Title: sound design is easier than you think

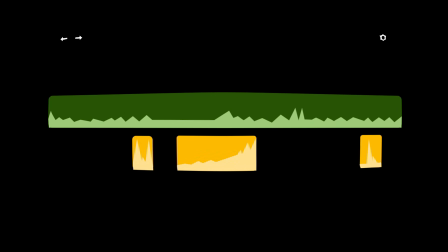(4:08)
That's why I recommend thinking about the music and sound effects together.
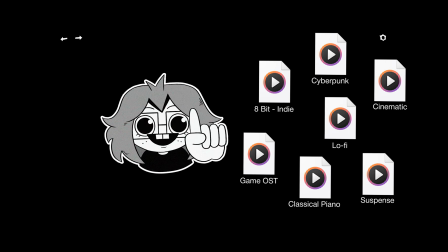(4:12)
A simple way to do this is to choose music based on the theme of the section of your video.
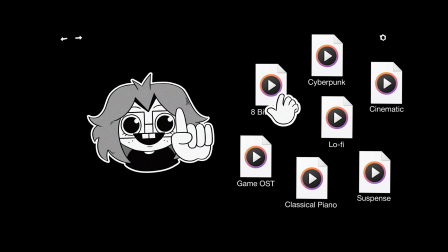(4:17)
For example, this section you're watching right now is about controlling emotion, so I choose something with an indie vibe to connect with it. But when I want to transition into the next section, I can switch to something with a completely different rhythm.
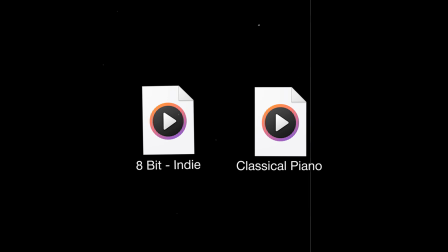(4:30)
That contrast makes the emotional shift much more obvious obvious to the viewer's brain.
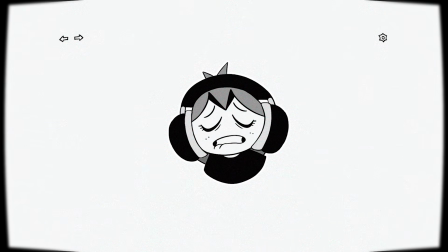(4:35)
I also tend to change the music roughly every 2 or 3 minutes, but this depends a lot on the type of video you're making.
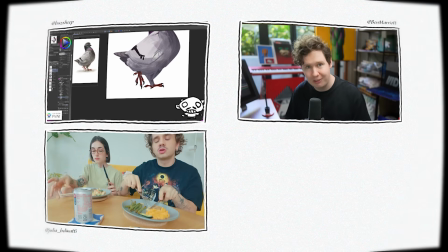(4:41)
Art, educational content, and vlogs can usually get away with longer music tracks, while gaming videos might change music every minute or so.
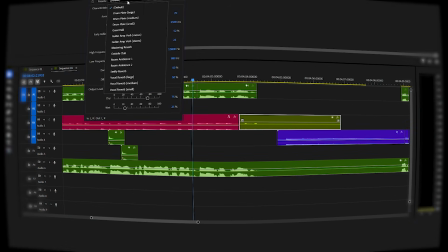(4:50)
Something I like to do for music transitions is add a bit of reverb to the end of the track.
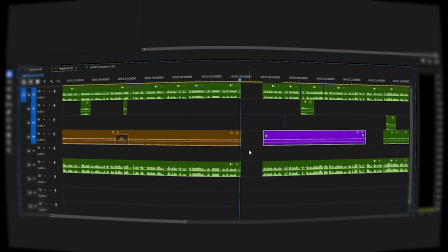(4:55)
There are other great ways to transition between songs, like switching the tracks right after a moment of silence or blending the beats of 2 different songs together.
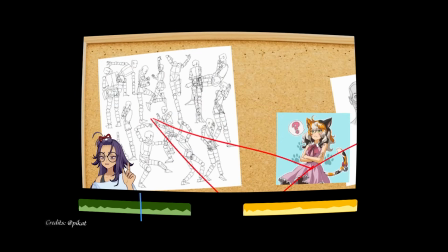(5:04) I spent a long time trying to figure it out. And this is what I found out.
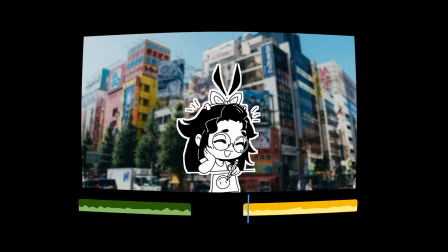(5:09) But first, let me tell you about an experience I had when I was younger. I did draw a little back then, and I was also a huge fan of anime.
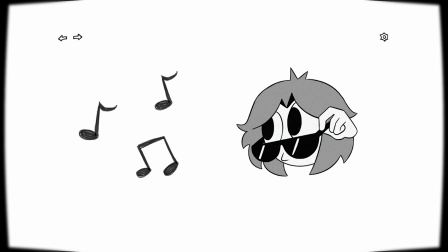(5:16)
And sometimes, the music already creates the emotion I wanted, so I don't even need to add another sound effect.
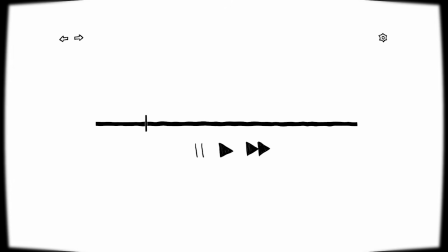(5:22)
When the music is already guiding the mood of the scene, your effects have a much clearer purpose.
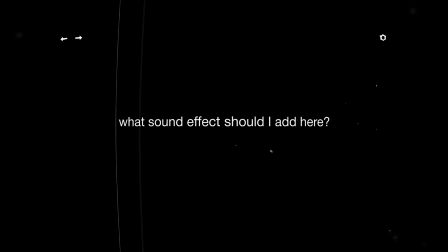(5:28)
Instead of asking, what sound effect should I add here? You start thinking, does this even need a sound effect?
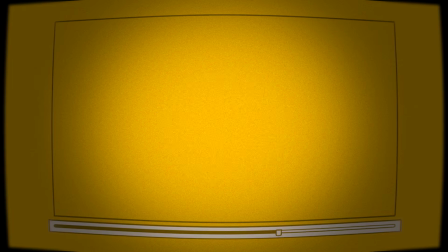(5:39)
One of the biggest mistakes I've made, and I see a lot of creators making, is trying to force a level of epic production that the video doesn't actually need.
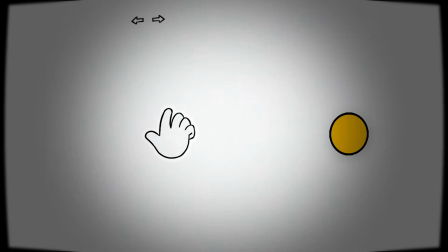(5:48)
You know those giant cinematic rise sounds before a review that isn't actually that epic? We hear these effects so often that we start associating them with professional content. They are supposed to help with retention, so you start using them without knowing why.
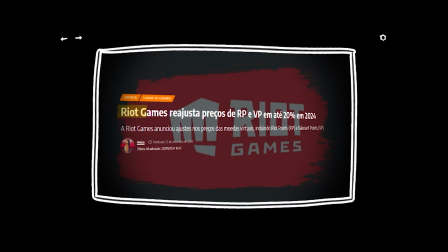(6:04)
But sometimes they just make the video feel noisy. People can feel when you're trying to force an emotion that the story hasn't earned.
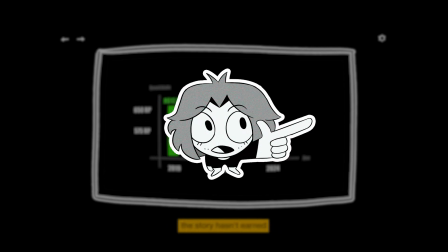(6:11)
Even the silence can be powerful.
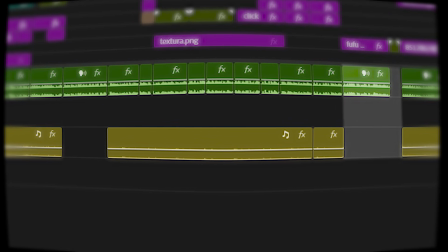(6:13)
Removing the music for a few seconds before an important moment can make the next sentence feel much more impactful than adding a generic rise.
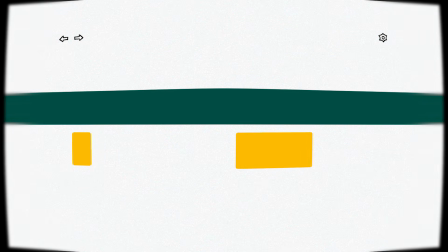(6:22)
A good rule is, add the necessary effects first, then add the effects you want,
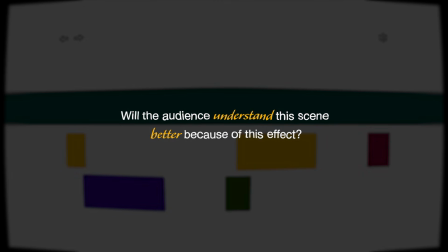(6:27)
and ask yourself, will the audience understand this scene better because of this effect?
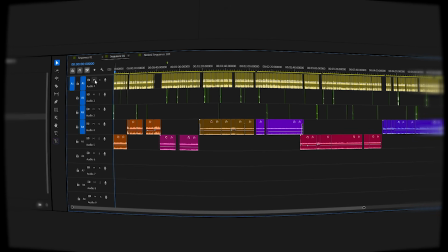(6:34)
One thing I always do and recommend you try is opening one of your videos and turning off the music and your voice.
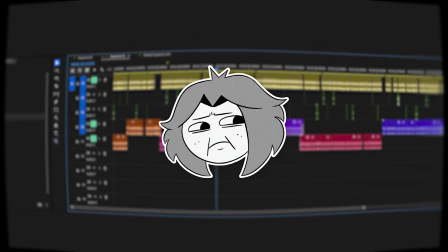(6:42)
Listen only to the sound effects. Usually you will find few effects that were actually making the edit worse, or you will find moments where you could add something,
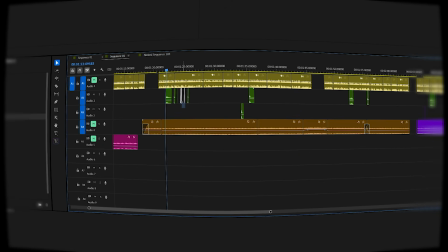(6:50)
because learning what to remove is actually part of learning how to edit better.
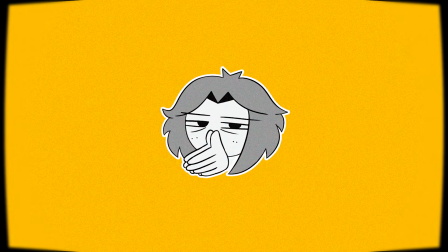(6:58)
Now, where do you find good sound effects? Honestly, YouTube is already a great place to start.
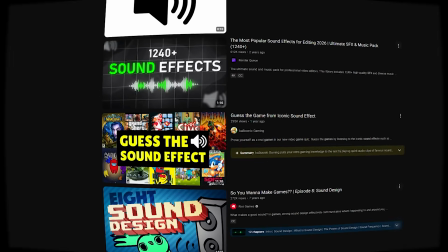(7:03)
There are thousands of sound effects for gaming videos, commentary videos, vlogs, and almost every other type of content.
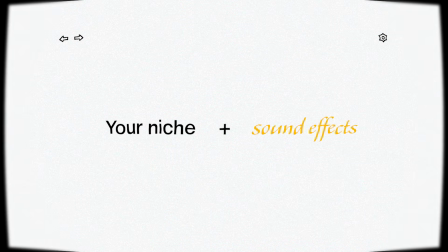(7:10)
Just search for your niche plus sound effects. And when you're starting out, I wouldn't worry too much about buying huge sound packs.
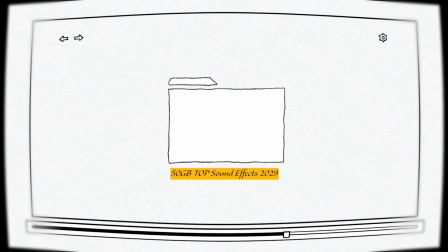(7:19)
Most of them contain thousands of sounds you will never use. A smaller library that you actually understand is much more valuable, because searching for your own sounds teaches one of the most important skills,
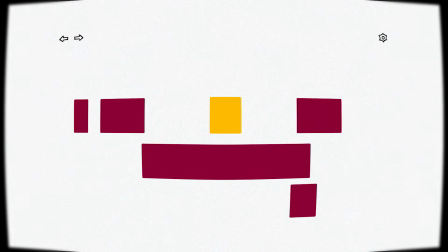(7:32)
understanding why a sound belongs in a specific moment. Because that's what good sound design does.
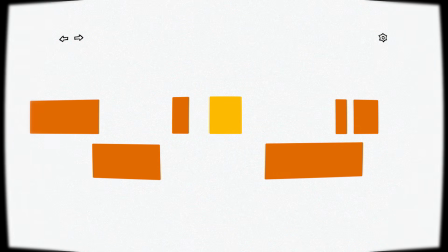(7:38)
It disappears, so the story can stand out.
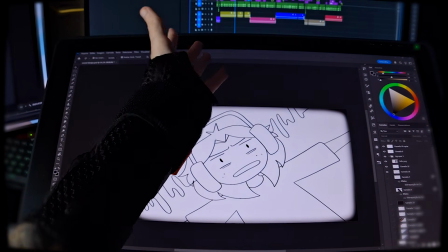(7:43)
Hey guys, I injured my hand this week, so videos might take a little longer to come out since I'm editing a bit slower,
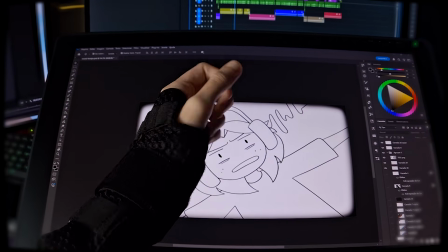(7:49)
but let me know in the comments what topic would you like to see in the next video. I see you in the next one, bye!